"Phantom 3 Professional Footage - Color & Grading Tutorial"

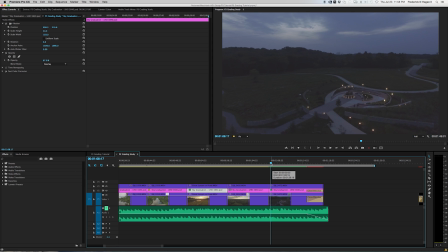[21:26]
I've tried some messing around a little bit, just to see what the Phantom 3 could do, what its camera can do with low light. And this is tough with any camera, especially a camera this size with a sensor that's so small. It just doesn't have a lot of light gathering capabilities.
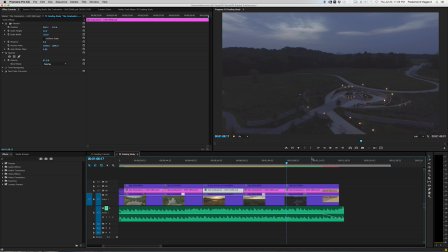[21:42]
But you know, I shot this at a park, and the sun had already gone down, and so man, there wasn't much to work with. But I thought let's just see what we can do with it. So the trick with dark shots is let them be dark. You know, don't try to turn them into something that they're not. You know, keep them dark.
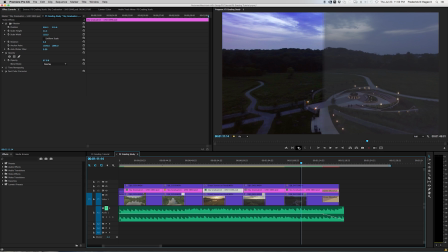[22:01]
And so what I've done is I've gone on and just pushed those darker areas and let them be dark shadows and almost crushed in here with the blacks. And you see over here with the RGB curves on the bottom end, I didn't have to push too much.
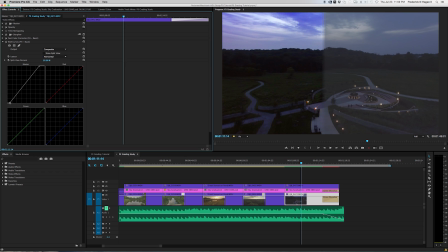[22:16]
I mean, it's a dark shot, so just a little bit to give it a little bit more contrast.
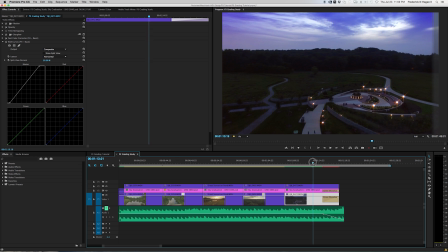[22:24]
Same with the graduation on the sky, just to pump up those colors a little bit. And of course I've kind of cheated here because it was a pretty bland shot, so I've cheated a little bit by using
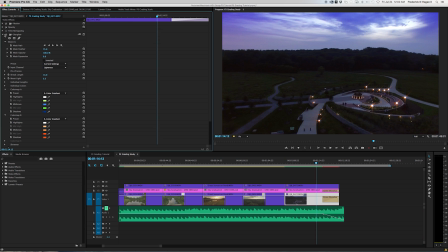[22:38]
the star glow effect. This is from Red Giant. The star glow effect is what's giving me these wonderful little shimmers, these starlights on these little lamps that are around this fountain in the center.
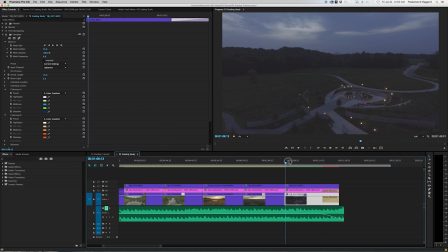[22:53]
But you know, all things said and done, as far as a dark shot goes, which are pretty much impossible to do with a camera this size,
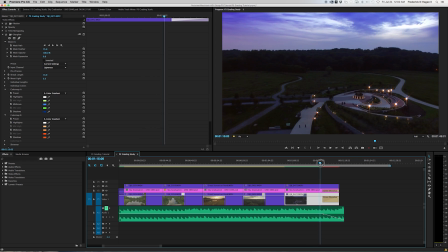[23:01]
even like with a GoPro Hero 4, this is virtually impossible because you get so much noise introduced. I think the ISO of this shot was at 800, and I never shoot over 400 on the Phantom 3.
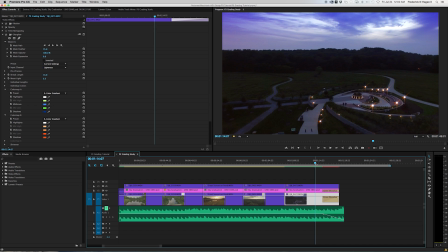[23:19]
The ISO of 400, to me, in my own personal opinion, I think that is just way too much noise that's introduced into the footage, and it's just not appealing. But that little bit of star glow stuff adds a little bit of zing to the shot, I think. So I think that worked.
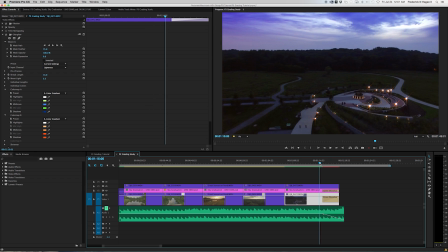[23:39]
That's the last shot that I could think of to talk about that has enough variation to it. I hope this has helped, and if you have any questions at all or wonder how I did something or need more clarification, please feel free to send me a note or a personal message or the comments below, and I'll try my best to answer them.
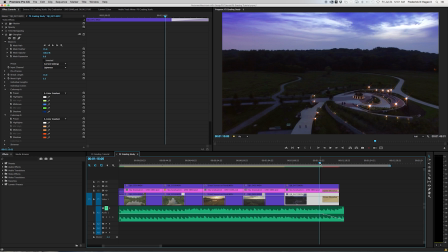[23:59]
And also, guys, if you see me doing anything wrong, I'd hate to misinform anybody on the proper way to do something. Please call me out on it. I'm always trying to learn new stuff, and if it weren't for people like you, I don't know what I'd do.
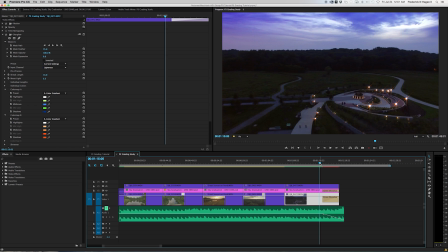[24:14]
I've learned a lot from friends and the tutorials that I've seen on YouTube, and the friends I've made from doing those tutorials, and become acquainted with the community. But anyway, thanks for watching, and I hope everyone has a great day.